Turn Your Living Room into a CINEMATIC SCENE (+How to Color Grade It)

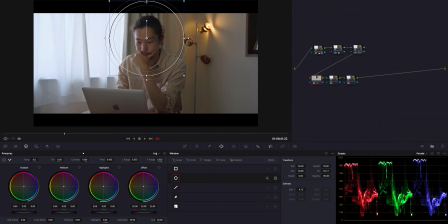So I'm gonna use this window mask and cover his face and add blur. And going to this curve and bring it up. And also using this mid-tone detail, I'm gonna lower this to make it more creamier.
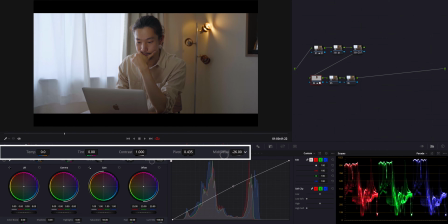Get the softness on the face. Good, like before, after. The huge difference. So next I'm gonna use again this window, but this time I'm gonna use this pen tool and do something
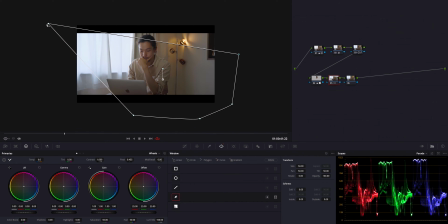like this. Like actually draw the window light with this pen. And again going to curve, bring it up just a little bit, not too much. I think this is just fine. Good, so I'm gonna blur this out.
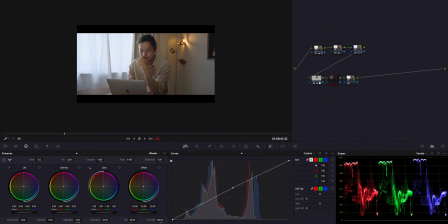Like blending. Just a small difference, but before, after, before, and after. See, there is a kind of spotlight feel because of this mask, this like artificial window light. So next on this node,
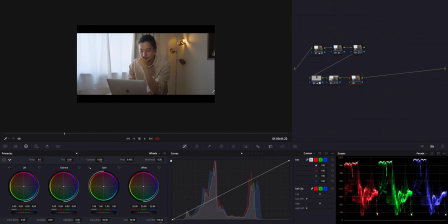I want to make this side a little bit darker to get more contrast between this side and this side. So using this tool, again mask, I'm gonna cover this area
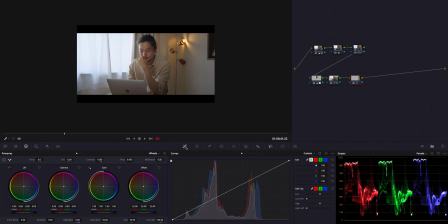just like this and going to this curve and bring this down. See, I'm gonna do like this. Yep, and blur it. So this is before, after.
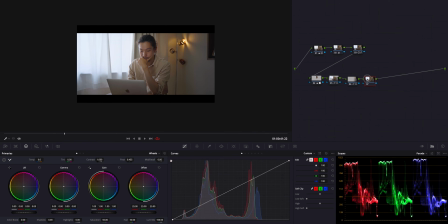So now actually I want to add one more node, and this one is for this side of this image. So like I did before, I'm gonna create this mask again and cover this side.
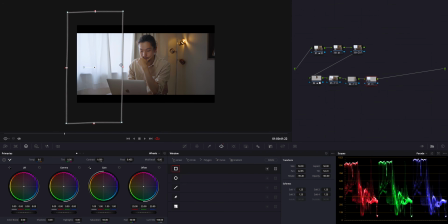And what I'm gonna do for this side is bring this curve up. Blur. So before, after. But more than that, this mask is for the mid-tone detail.
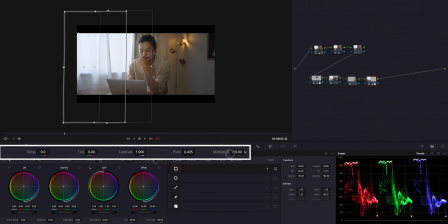So I'm gonna bring it down to make this window light more softer and gentle. Yep, good.
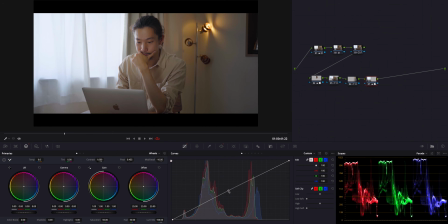I think I'm gonna go up a little bit more. Like this. Before, after, before, after.
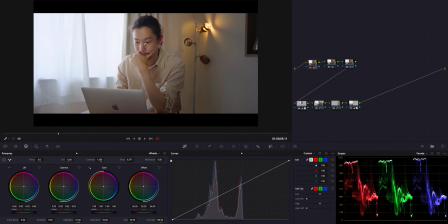I just did a little bit of adjustment to make this image a little bit more brighter, but pretty much this is it. So I'm gonna turn off all of this and I'm gonna take the journey of all processes we did to get this look from this flat log.
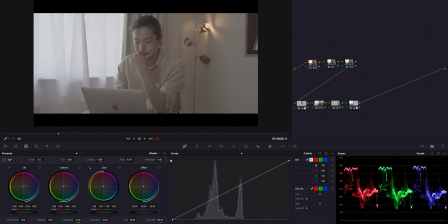Enjoy.
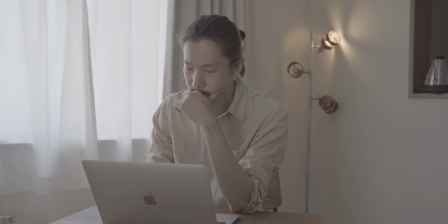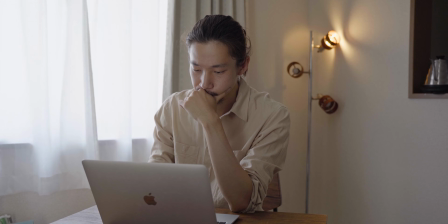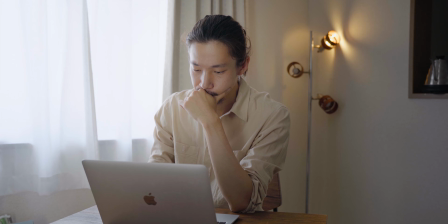Okay, that's it. So again, I gotta say this. I didn't use any fancy big studio light to make this scene. Only what I used is the furniture light and natural light. You know, stuffs in my house. Of course, color grading was huge. It actually made the flat log footage alive. But more than that, creating the mood on the set before the color grading is more important. Because there is a limit in the post, so have the story, at least the mood you want to express. Later with color grading based on your idea, just bring the color back to the image. Okay, this is it. If you have any thoughts, questions, don't hesitate to leave the comment below. So today's topic is pretty much it, and thank you for watching this video. If you like this one, show me a thumb and hit the subscribe, and I'll see you in the next video.